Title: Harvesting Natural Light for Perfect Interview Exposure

Curious about lighting an interview using only the natural light in the room? Well wonder no more. In this video I'll demonstrate how to ditch your artificial lights and effectively use diffusers and reflectors to achieve the perfect exposure.
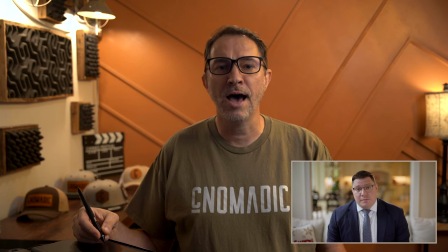16s
We recently filmed this interview inside of a home where the living room had a lot of windows with great natural light so I wanted to use it as much as possible.
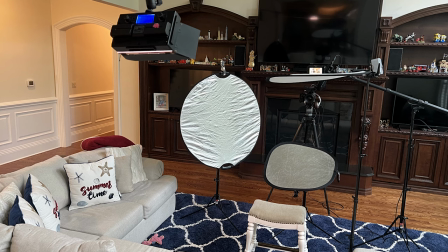25s
The fireplace was nice but we decided to point the camera towards the kitchen instead.
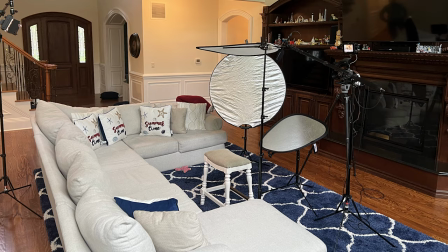29s
It gave us a lot more depth without having to move the couch and rearranging the entire entertainment center.
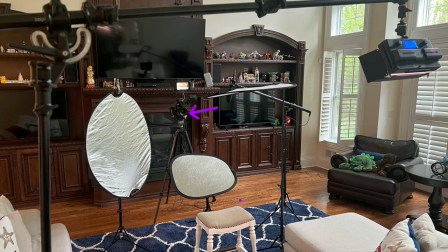35s
You can see the camera here and we'll sit our subject on this stool in front of the sofa.
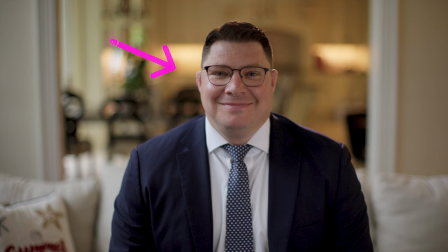41s
This orientation now dictates that our main light source, our key light, will come from the right side of our subject. We want to use those windows to make the right side of his face brighter, not fight against them. We filmed in the morning so the Sun was still low and the light was not directly beaming through the windows making it perfect for us to use.
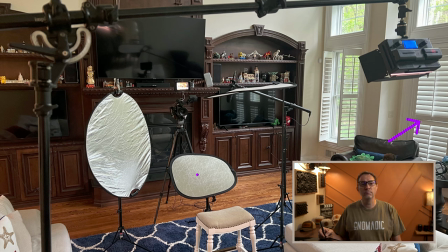60s
You can see that the bottom windows had shutters and so we used them to control the amount of light coming into the right side of our subject. The top windows had no way of blocking the light so they provided the majority of our key light.
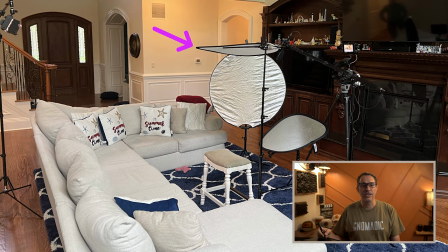73s
I only had a really small diffuser so I set it up right above my subject just off a frame to soften the light hitting our subjects face.
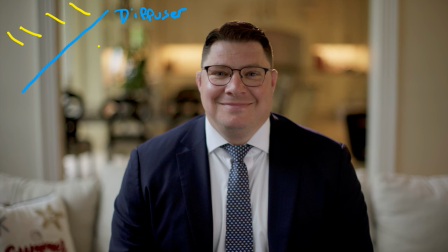81s
We didn't need to use any other bounce or reflector for key light. There was plenty coming from the window.
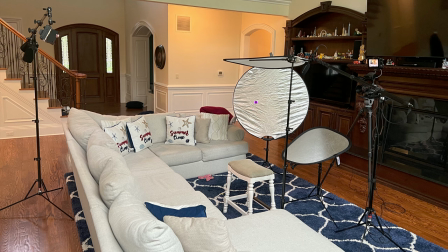86s
It was more than enough. On the other side we use a silver reflector as a fill light.
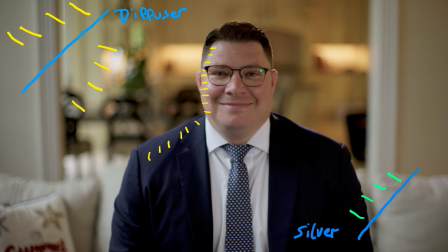91s
The reflector is not being hit by direct sunlight so the reflection is actually really soft.
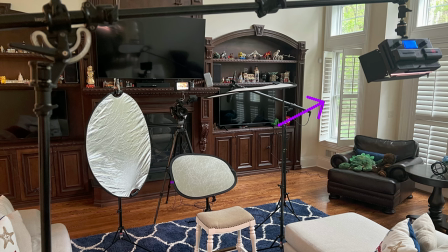97s
We open the shutter on this window to make sure that we had enough light coming in to achieve the right contrast.
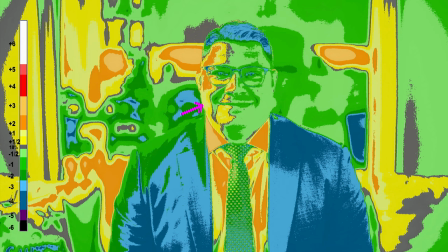104s
Looking at our EL zone system we can identify our key to fill ratio at about three to one. His skin tone is about one stop above middle gray and the fill side is about half a stop below. All I needed to do to change the ratio was to bring the reflector closer to reduce the ratio or further away to make the fill side darker. The white bounce board was just not enough, especially because the subject is centered in the frame,
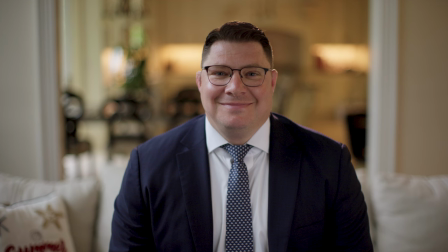128s
we can't bring the bounce board close enough without it being in the shot, so the silver reflector worked out great.
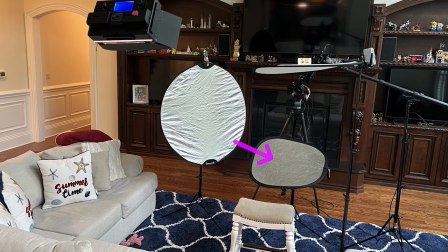134s
We also used a small silver reflector to push some light onto his chin to remove harsh shadows.
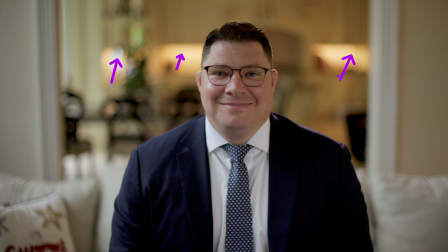142s
Originally, we turned off all those under cabinet lights, but when we turned them back on, we saw that they provided a very nice accent to our picture. The challenge was that their color temperature was very warm, so we needed to adjust our white balance from 56k to 46k to find the right balance between the daylight and those under cabinet lights.
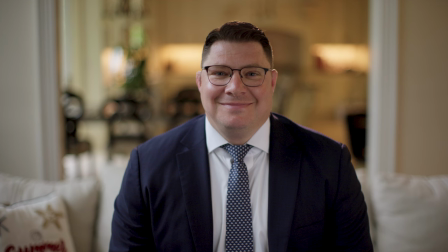161s
We now have a nice warm feel mixed with the blue hue of the daylight.
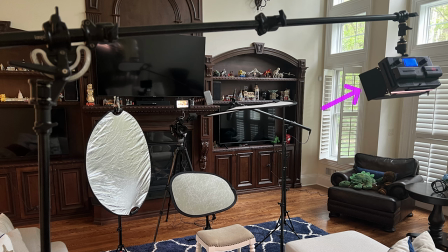166s
We did use an actual light for the backlight that you can see right here. now I typically like a backlight to be pretty warm I don't remember exactly what the color temperature of the backlight is set to but maybe around 40 or 38 K the backlight is actually set a little bit off
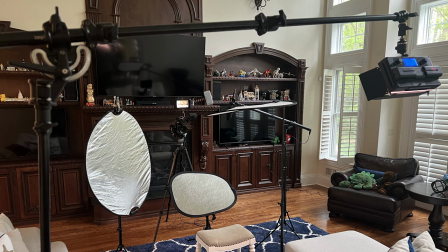183s
to the side the truth is I didn't have an arm long enough to keep the stand off a frame and have the light dead center so it's
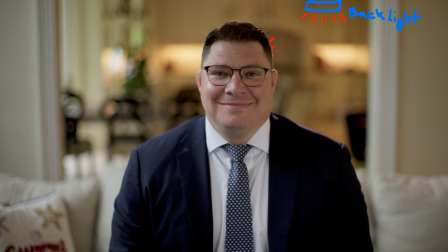190s
slightly to the right of the frame and so you can see that it creates a kind of a highlight line on the left side on the back of his head and on his left shoulder and I actually like that and when he moved around a little bit that line
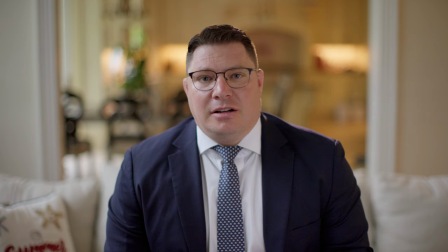203s
would shift slightly to be either more on the side or more on top depending on his head movement and it just looked pretty nice.
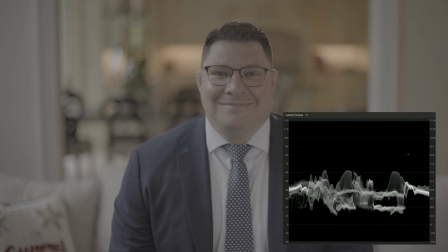210s
When we look at the log file on the scope everything is exposed pretty well. This is S-Log3 so middle gray should be set to 41 skin tone at about 50 and highlights just above 60.
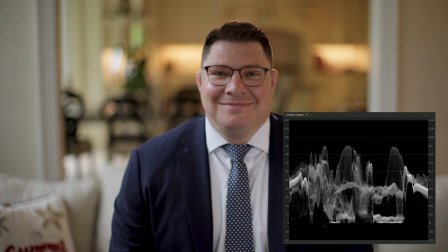222s
Then on the graded side of the waveform I like to crush the blacks a little bit and I added even more contrast. Our key to fill ratio is now more like a 5 to 1. And then you can see that I still have some room on the highlights. We were able to expose this properly using the natural light coming in the room and using a very minimal setup. I hope this was helpful, but feel free to share your own setup or how you would have done things differently.